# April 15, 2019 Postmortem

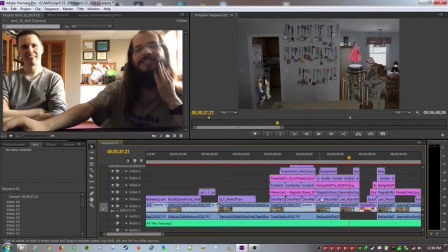16:50 and even then it's just okay because it's so it's so long it needs to cover yeah i don't
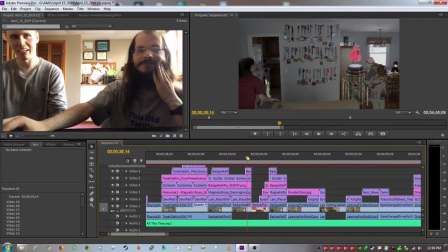16:56 know this time and this time oh yeah because we do the cutaway and then i come back flip that badge
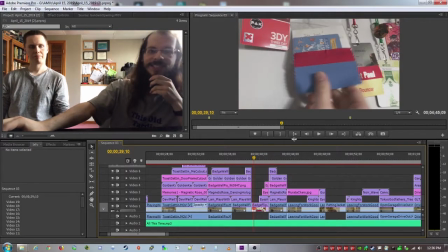17:06 um let me see the struggles of my system which
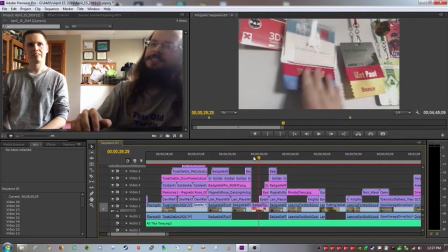17:11 i think is good and i mean this is for anime boston so it made sense to have an anime boston badge
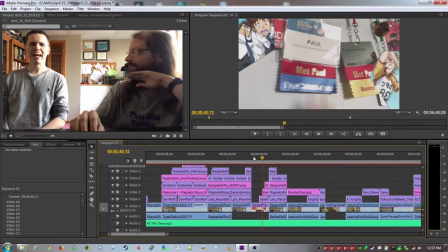17:16 first appearance of eye shield yeah i like the cutouts you use here i
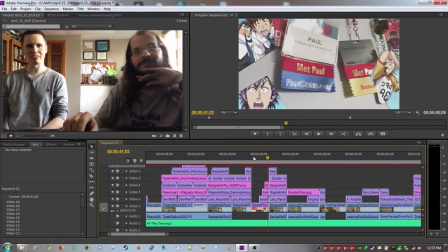17:24 think it adds like humor i think this music video as well with with his little jokes and like playing on the tropes of anime inside of this live action thing i totally agree so i enjoyed it do you remember what episode this is from i is it that that soccer episode where they
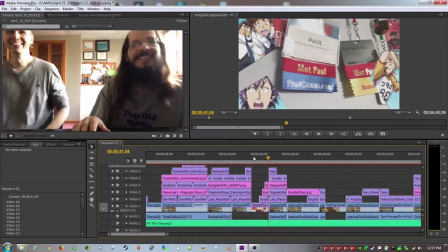17:41 try to convince the kicker to join by playing soccer yes um then we flip back i know we have
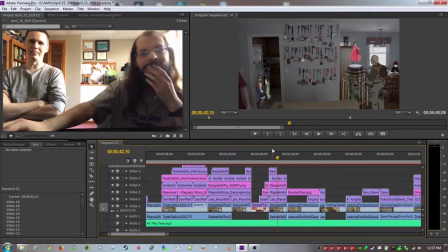17:49 filmed this as one like continuous shot of you coming up flipping that's the way you would do it and this was this was a pickup shot we did that's true that's the name of
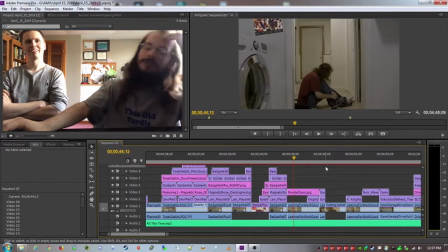17:57 that all right so we're out of the badge wall going for work um i put this poster in the background just to add something yeah i think that's that's something we could have done for other shots too but yeah it looks like you figured it out going through and then we have characters
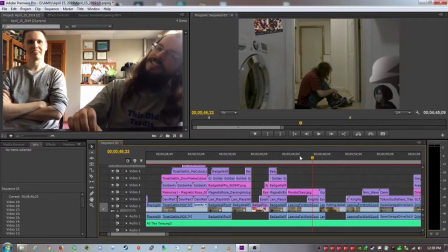18:14 from knights of cedonia come in i don't think this was a great cut out i don't think it stands up to repeated viewing there's like some doesn't quite look perfect but yeah i see what you're saying there
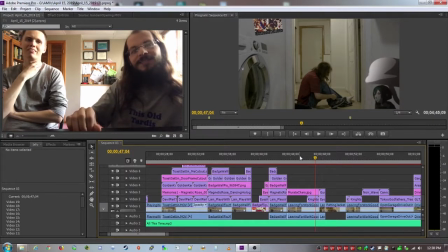18:29 is that that netflix one it was on netflix okay i'm pretty sure it was done by a japanese company though yeah netflix just calls them original series but they it just means they have the distribution rights in this country
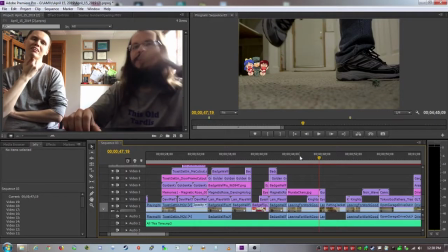18:41 it's that then a very quick shot this is actually a homage I don't know if I'm saying that right.
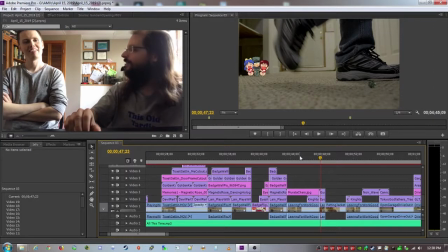18:48 Homage. To, um, if you remember Spirited Away, there's a scene where she puts her shoes on and she taps it like this.
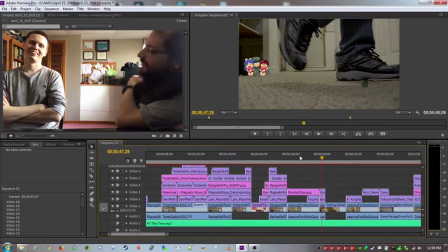18:56 And that's specifically called out in the making of Spirited Away. There's like a sign of it.
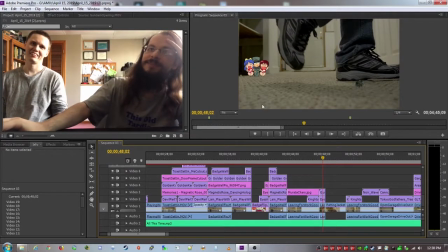19:02 So I had to put that in. Okay. And there's also, we also get some, uh, Gunbuster characters in the background, which I like, even though it's only a second.
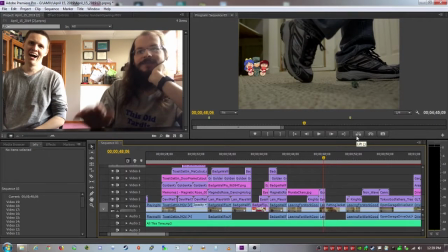19:11 And this tumbleweed, from my shield.
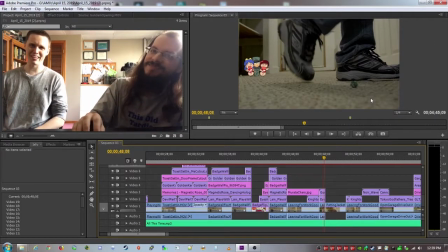19:14 That's what that, that was like a little marble or something. something and then i was trying to think was there a thing on the floor when we filmed it
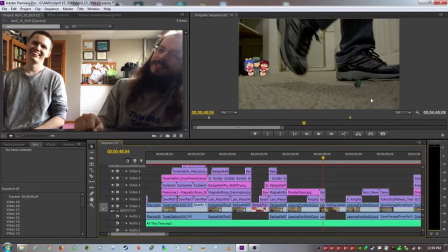19:21 and i just didn't notice it maybe the tumbleweed should have been bigger yeah but i don't know like we're doing it we're doing the close-up right the little characters are over there i don't know if a bigger tumbleweed maybe i could have put serves a purpose
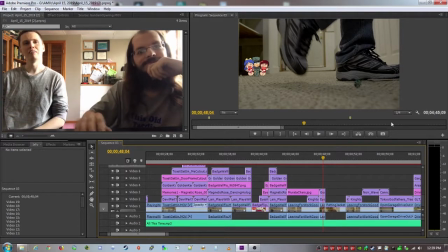19:34 like right in the background here yeah that might have helped more if you've done something like that i just don't know if this is the shot for a tumbleweed because i like what is it what would the tumbleweed be signifying you you're not we're not like an abandoned space you're not i don't know i don't think
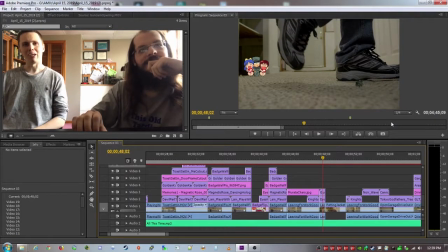19:50 we're that lonely yet so i don't know how well i'm getting the back you're not liking the tumble yeah i don't know if this is the
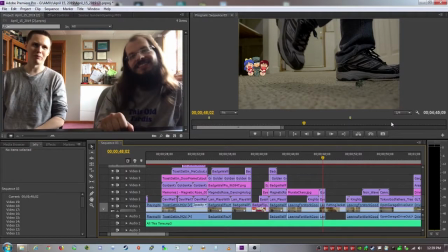19:58 shot where it would work for maximum comedic effect i agree
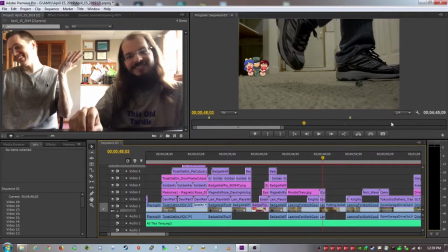20:02 that's a good point but it's too late i know this is the stuff that this is the learning process
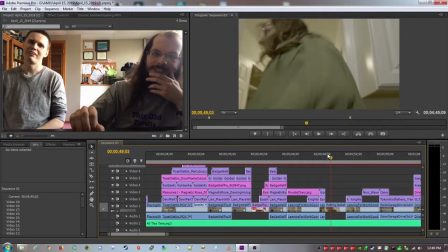20:09 here's one of the few shots without any anime um the shot of my name we had to focus on that little bands yeah
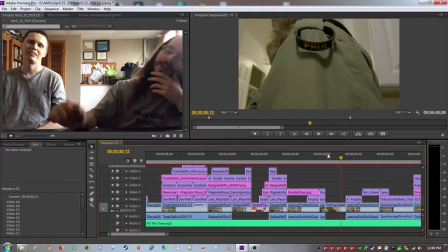20:16 yeah yeah which originally this would be the shot where my name was introduced
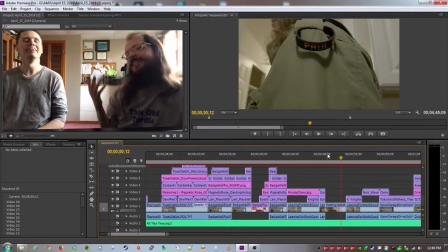20:22 i know back in the badge wall we flip the badge and we see my name that's true i think it's still useful
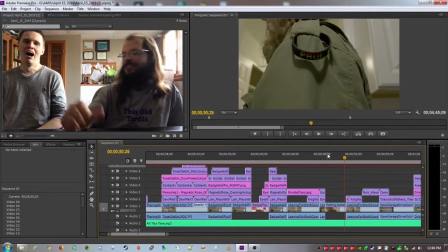20:29 but that was the original intent behind this on the the shot list i see that makes more sense now
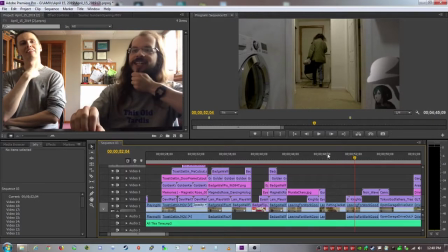20:36 and then now we're leaving another continuity error here uh but we'll get to you can see i'm leaving
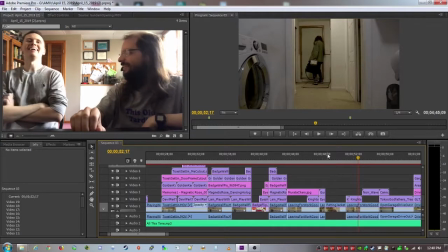20:42 without my baseball hat on even though i'm wearing it later oh yeah this is why
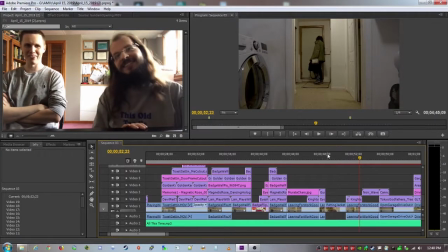20:47 you gotta have a script supervisor on set with us you know it was just me and you running around all these places really guerrilla filmmaking trying to do it in like four hours
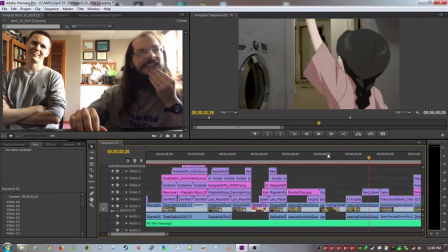20:56 it's also this is a character from noir i think she just shows up in one episode but i like you
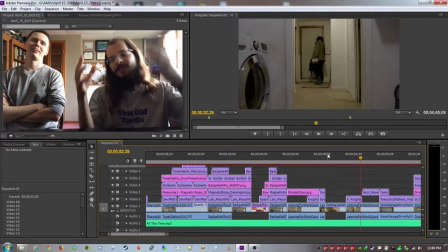21:03 like the waving of eye yeah i think i like it too there are clips that have to live in the scene for the entirety of the scene yeah
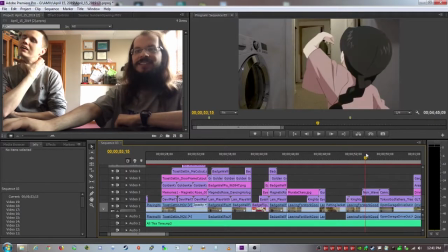21:11 And then there are clips like the characters from Knights of Sidonia coming in and this one where they can come in from off camera.
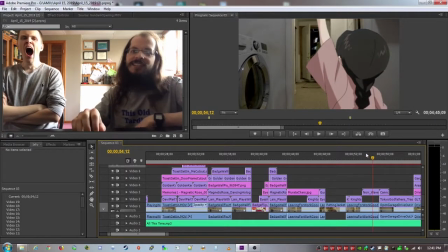21:18 Yeah. I think it works. And I'm leaving character waving goodbye. Yeah, it's like a funny surprise too because we expect no one, you know, we already have those two other things entering the frame. So we're not expecting it to come from the same side. So we kind of get a little comedic beat from the surprise of it.
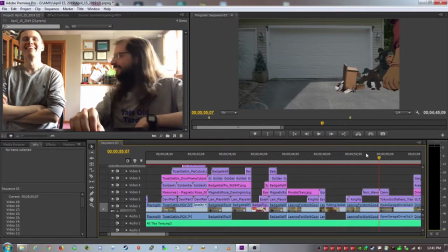21:36 Yeah. I also leave the lights on. Yeah. you just like to waste the electricity it's fine garage door opening
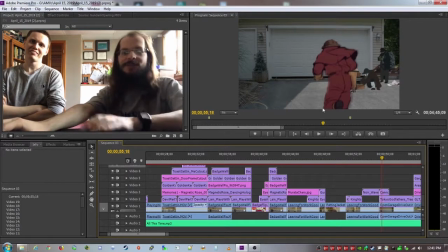21:44 another example of okay i'll point with the mouse another example of a character coming in from off uh should turn the auto save off yeah the project save it's good it's important coming in from off screen uh also from magnetic
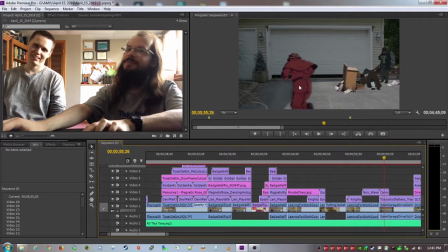21:58 rose um no this is the third one shell shocked anywho it's the distance is a little strange because the character like starts out big and sort of gets small but i think it's okay i they might
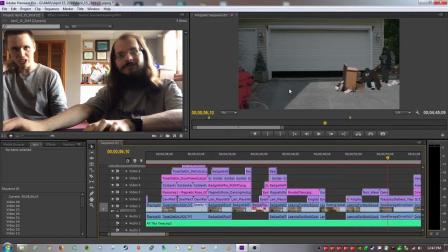22:14 get a little too small but yeah that's another tough one to juggle just because the space
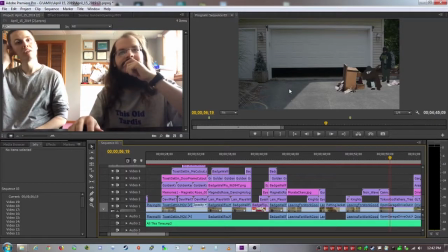22:20 they're covering isn't that grand i sped up the garage door opening because it's
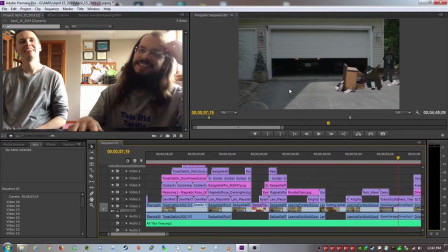22:25 ridiculously slow yeah uh here's this is from tokyo godfather also
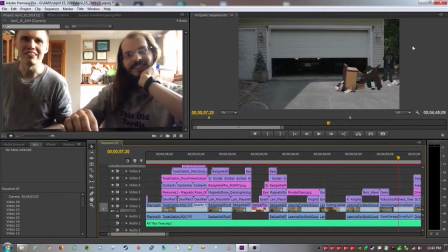22:30 took forever to cut yeah it looks like a very detailed shot i can see why also
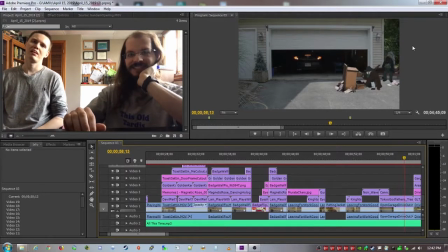22:35 sometimes in after effects cutting sometimes it just works yeah and sometimes i
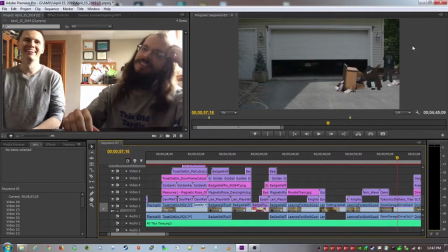22:41 really fight this i really fought but i think yeah the end result was worth it i think it looks really good satoshi khan the director
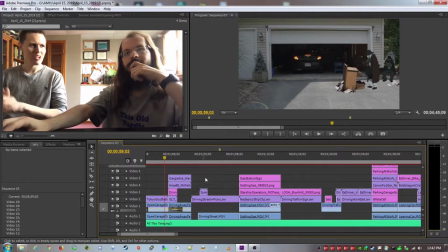22:49 of toga goth on this actually wanted to get make films in live action but the problem was he couldn't get the editing fast enough so that's why he went to anime i didn't know that and then you there that's why he has like shots that last for like two seconds or like a like a half a second and you couldn't do that on film
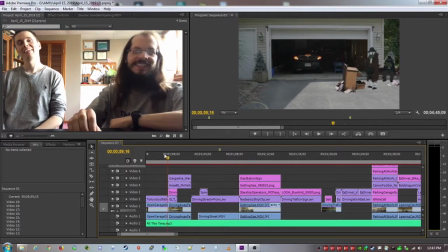23:08 see this is an educational one so we're leaving i get another character waving
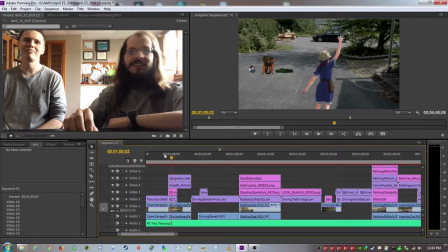23:16 see like it just i don't know like it it feels like a nice theme of like the anime sort of being this constant in your life and this thing that's sort of there for you and you know like we don't we don't really see that many other humans in the shot and it helps you make sure you're not like this lonely character because you have all this anime in your
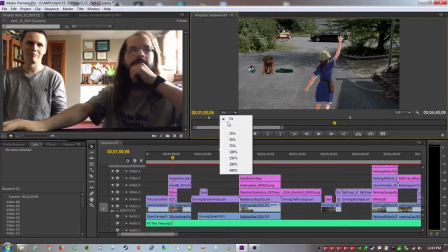23:36 life so that is true i think that helps make it like more fun i also have um from
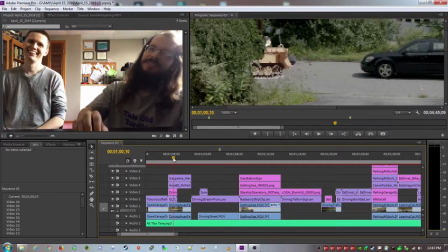23:44 girls last tour their little kitten crad driving driving off scene with me behind the uh behind the plant which
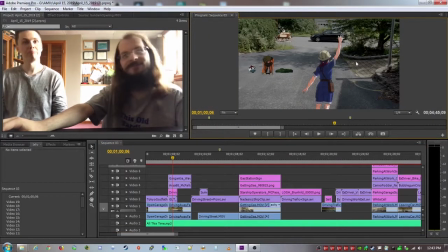23:54 isn't perfect, but from a distance, I think it looks good enough. So now we get to some of the driving shots.
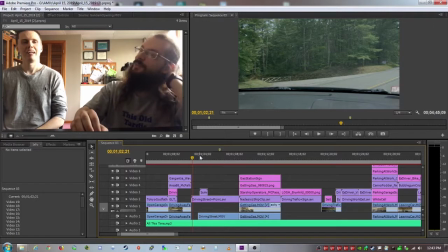24:04 This was a difficult shot to actually work with because of the it's not static.
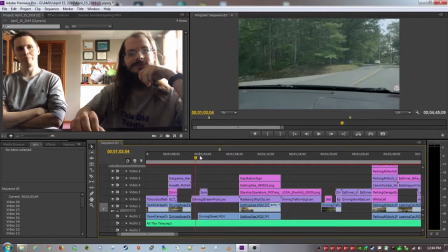24:10 So you have to deal with that and you have to keep scale up in a lot of places. It's really tricky.
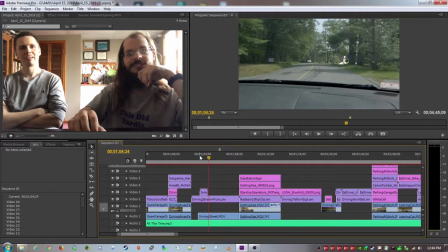24:16 I did this once. So we've got some characters from Upvote.